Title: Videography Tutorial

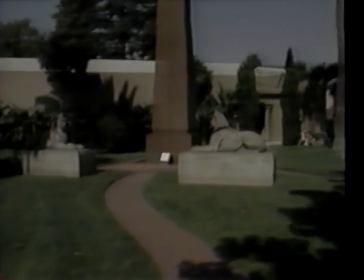It may feel a little like torture at first, and it can be uncomfortable after a period of time,
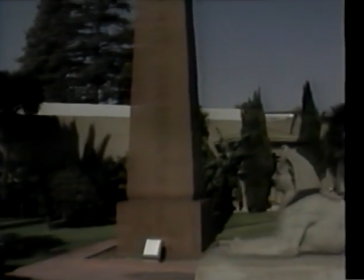but with some practice, you'll find that this silly-looking stance can deliver very nice-looking pictures. On the subject of moving with the camera, I have a hint for you. Try to get into the habit of using a technique that has been used for years by people who work with microscopes.
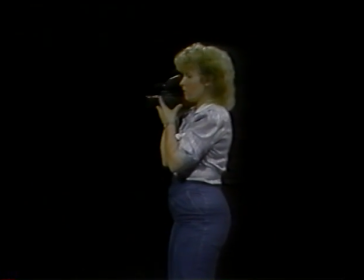That is, stick one eye up to the eyepiece, but keep both eyes open.
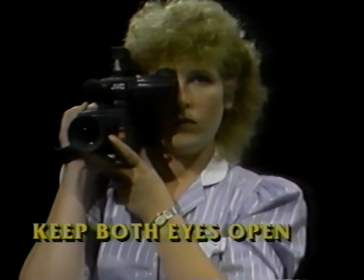It will seem awkward at first, but after a little practice, you can train your unused eye not to see.
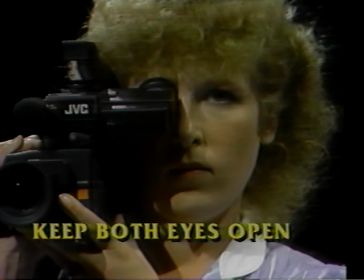This way, you won't be tired from squinting all the time, and if you start to walk with the camera,
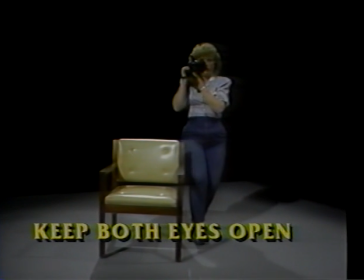your unused eye will see things like curbs, tabletops, and other obstacles in your path. Let's look at some other camera angles you might want to try. You won't use every camera angle in every video production, but it's nice to know about these angles and their effect in the program.
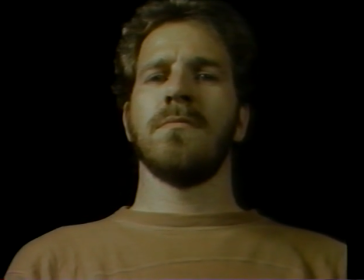Camera angles play an important role in the way the viewer feels about a subject. A low camera angle will make your subject seem domineering. The opposite is true with a high angle shot.
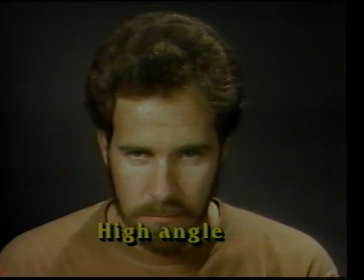The viewer feels domineering.
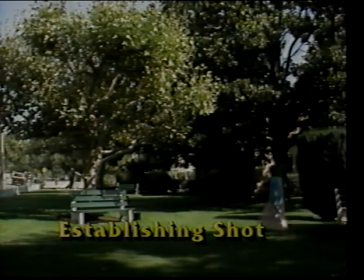An establishing shot is usually a long, wide shot that takes a full look at the scene in which your subject will be moving. As its name implies, the establishing shot lets the viewer know where you are,
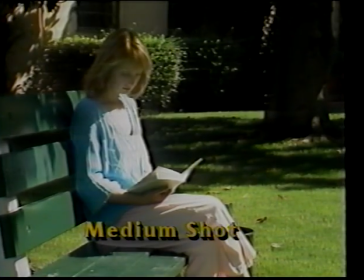what time it is, what the weather is like, and other factors that you should know about the scene.
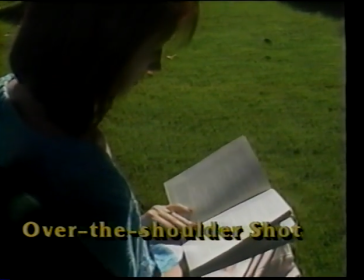The over-the-shoulder shot lets the camera lens look over the shoulder of the subject to see what they're seeing.
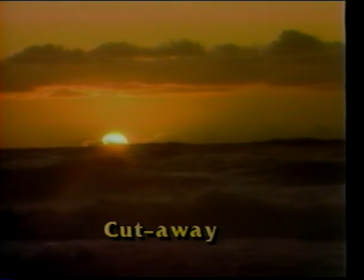The shot you're looking at now is an example of a cutaway. Cutaways may show something that the subject is thinking of, referring to, or something that will help explain what the talent is talking about.
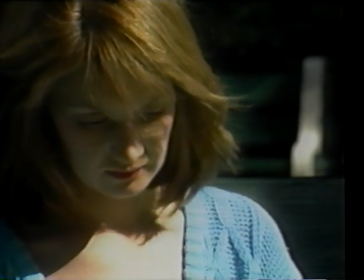A similar shot is called the point of view shot.
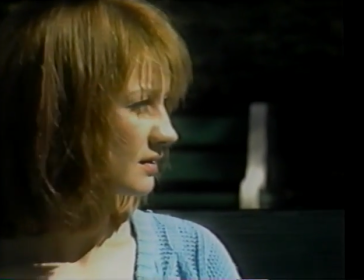In this shot, the camera is placed where the subject's eyes would be to look at something that's the subject's point of view.
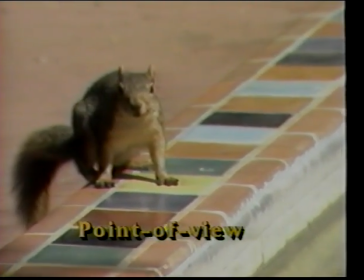Now that you've had a good idea of the kinds of shots you can use and what effect they'll have on your video productions,
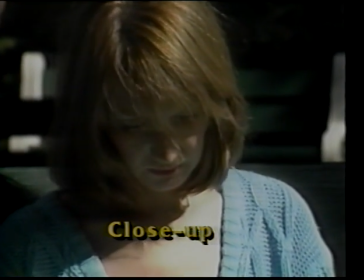let's take a look at putting the program together. One way to avoid excessive shots in your finished videotape is called in-camera editing. We've talked about recording only the highlights of the event to tell the story. Now let's look at how to incorporate camera angles into that production. By using your pause button, you can record a segment, pause, change camera angles, and record again. The finished effect is edited videotape that tells the story.
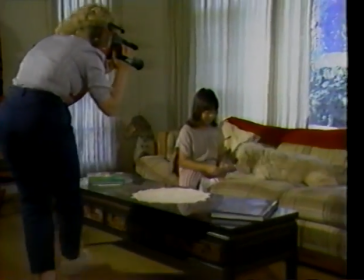Changing camera angles is an important part of in-camera editing. Let's look at what happens if you don't change camera angles.
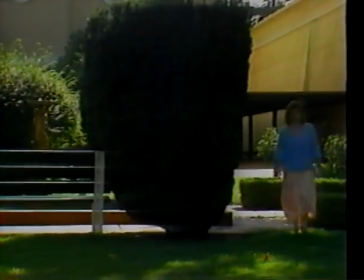The result is this, an irritating instant called a jump cut.
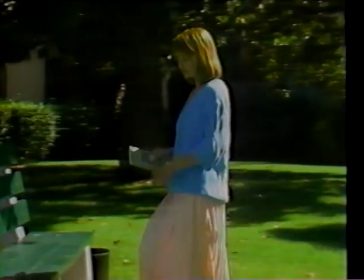Jump cuts are not only jarring, they scream of amateur video making. But by simply changing the camera angle, position, or shot, you can avoid jump cuts.
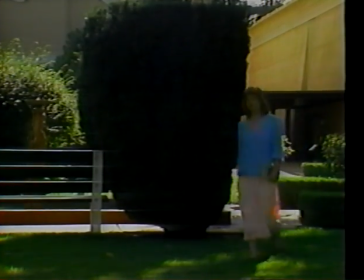Try it. Shoot a scene from a wide angle and pause your tape. Now move the camera to another position and zoom into a close-up.
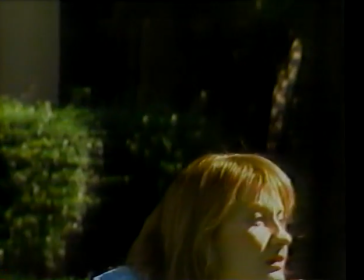Record more of the scene and pause the tape. Now move to a different, more dramatic shot. Get the idea? In-camera editing does a number of things for the success of your videotapes. First of all, it eliminates excessive, unimportant shots that end up boring your audience.
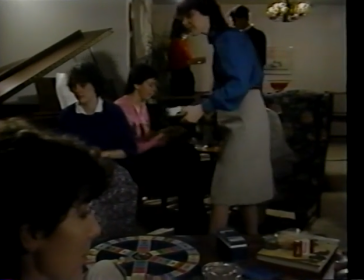Second, it gives you, the videographer, the ability to tell the story as you wish.
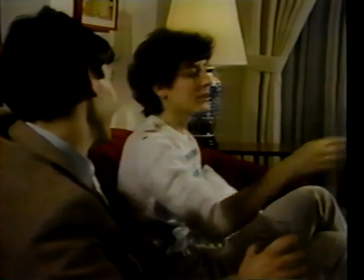And it gives your finished video production a very professional look. When you're thinking about your event as a story, try to come up with a sequence of events that makes sense.
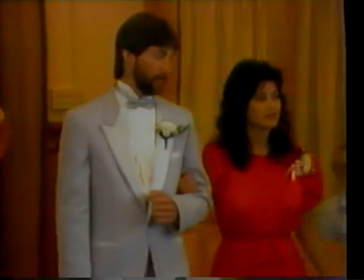For instance, if you're videotaping your niece's